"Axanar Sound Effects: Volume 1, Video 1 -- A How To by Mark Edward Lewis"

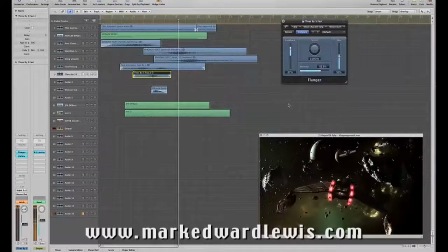And we slow it down. We have a pretty cool effect right there. We'll just leave that in for now.
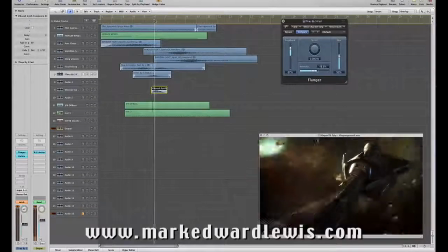And then the last bit is a little whoosh, extra help with those engines. They should have a little more poop to them.
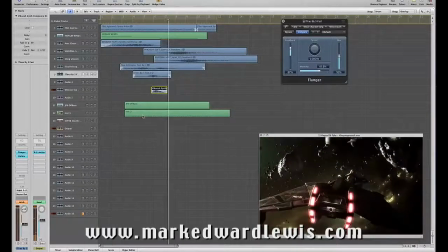Simple whoosh.
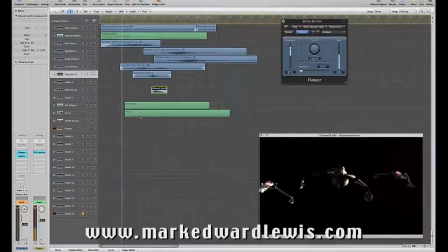Now the engines themselves, there's 8 million ways to do engines, and I like the Gary Rydstrom, Ben Burt way of doing them, which is find crazy sounds that don't really necessarily line up with what you would expect and do something beautiful and creative.
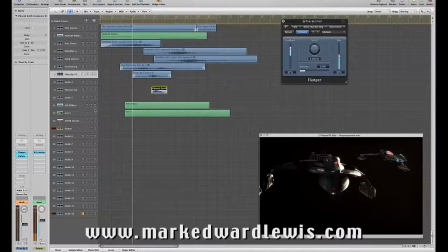So that's what I've done. I imagine that I'm sort of a Trekkie, but don't tell anybody.
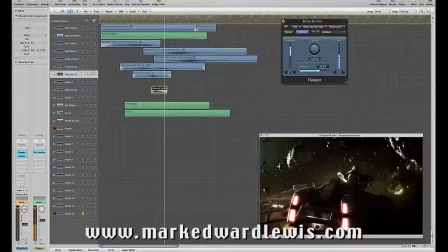The old D6s used to kill a lot of Klingons because the reactors would leak. So I imagine they were kind of like piston-y, like they were firing on pistons. So I wanted a little piston noise.
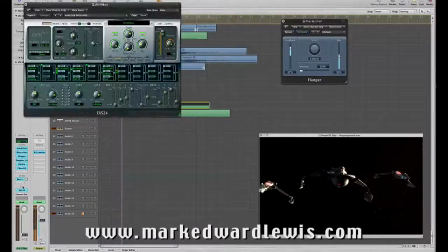So I took an old Moog bass sample, an old Jupiter 8.
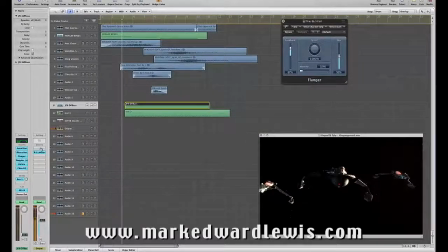Actually, you're right, it's not Moog, it's Jupiter 8. And you can see I've added quite a few plugins here.
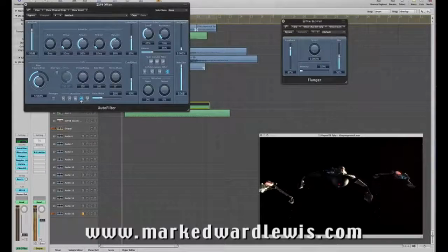I've done an auto filter with a square wave. I'm bit crushing it.
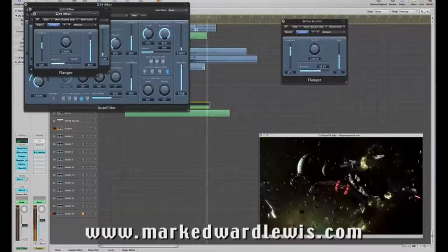I've got this flanger effect here. You can see it definitely moving as I move forward, so that we have that flanging motion.
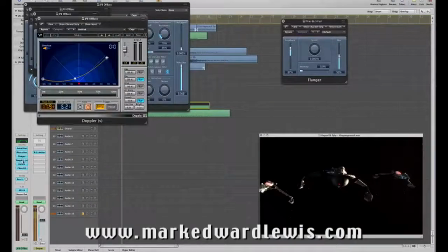Doppler is engaged.
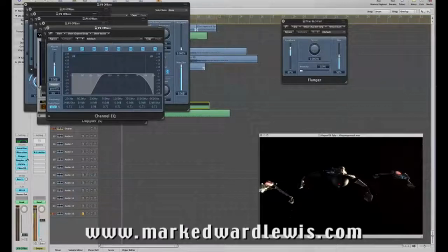I'm limiting the stereo field, and I've got a pretty significant band pass EQ.
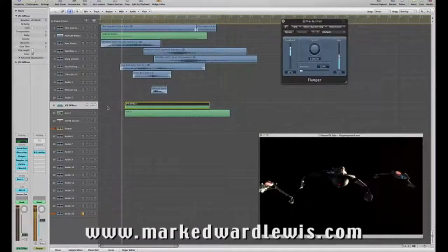And what that allows is from this very static bass, sound. In fact, let me just turn these off for a second. You'll see what this sound was. It's going to come up off here.
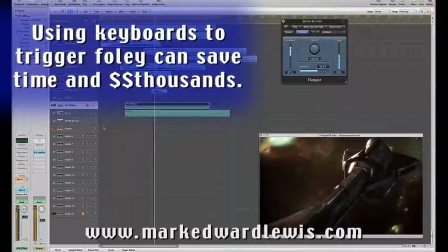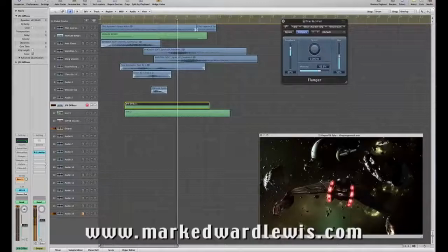Now, it's also going to reverb. Let me take us off low latency.
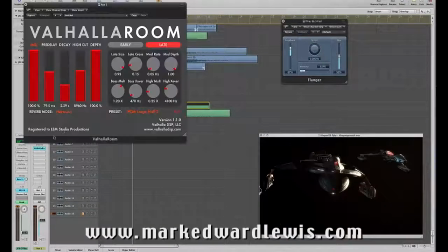And I've got a big Valhalla reverb out at 2 1/3 seconds.
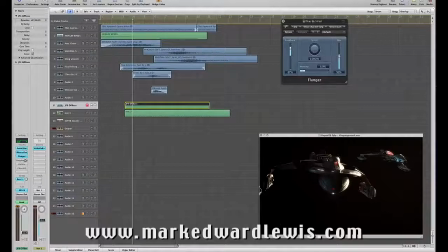But if we put it all back in, you'll see this piston-y kind of noise.
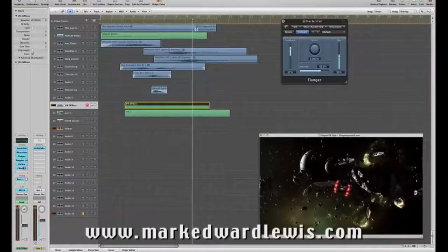And then kind of like helicopter chops at the end by changing the bandwidth of the square wave.
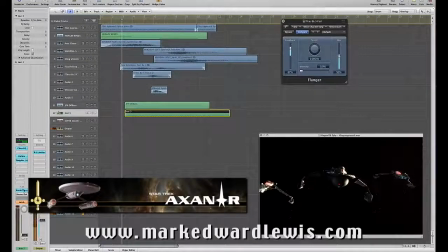But that wasn't enough. I needed something that was more punchy. So I used my favorite sequence, drum beat sequencer, which is called Break Tweaker, loaded up one of my favorite bass drums, and then just triggered it from my keyboard to help it.
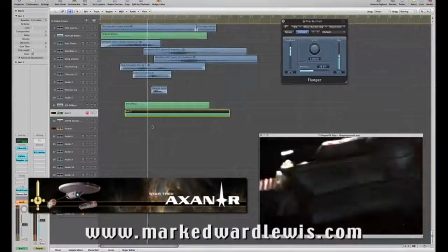Now you'll notice there's no reverb, there's not a lot of EQ. In fact, is there an EQ?
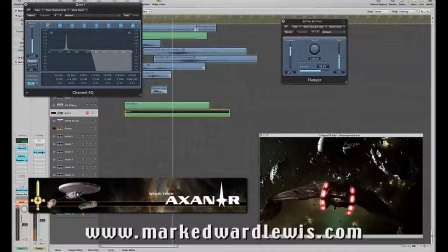Well, I guess I did. Oh, I forgot all about that. Yeah, there's a lot of EQ. Plus there's Doppler.
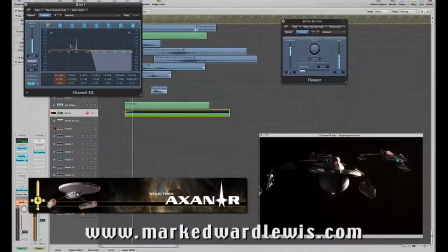I did my own little fall down with a notch EQ.
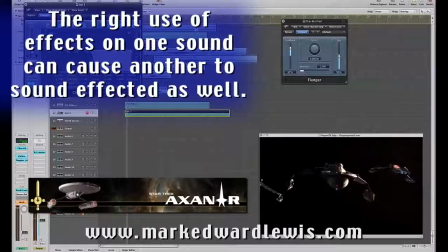You can hear it coming down, this smooth sound.
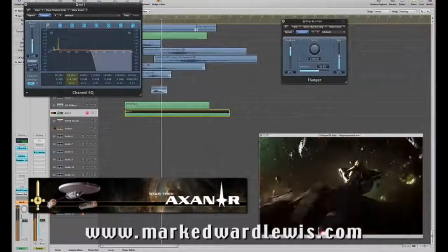And then it'll come up.
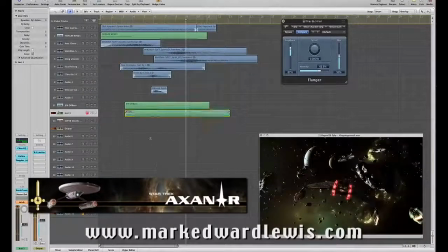But there's no reverb or anything because together, these make a pretty cool sound.
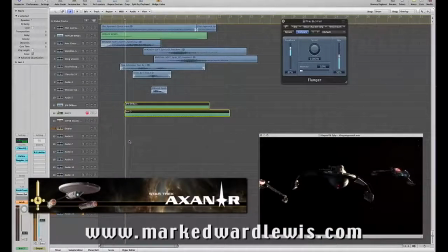Enough reverb on the Jupiter 8 sample keeps it in the environment.
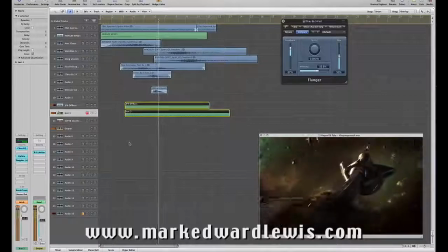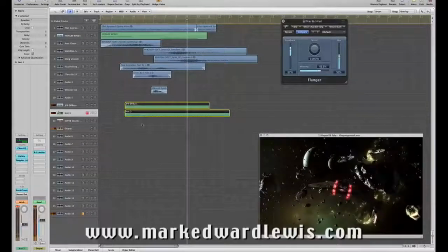So that's the impulse engines. So if we put all these elements together
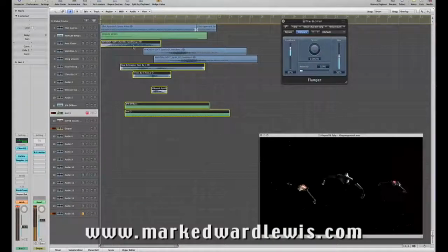of the D6, you'll see a nice cohesive whole where this sound cascades to these, and then the engines come in as their own lead characters.
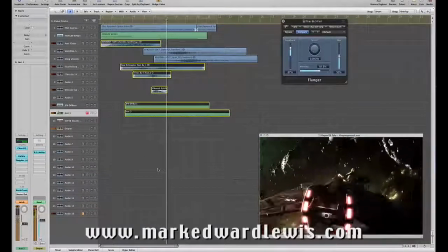Now there's a couple of other characters in this scene, and that's the assault craft. So I took another stock sound, actually, reversed it, lowered it.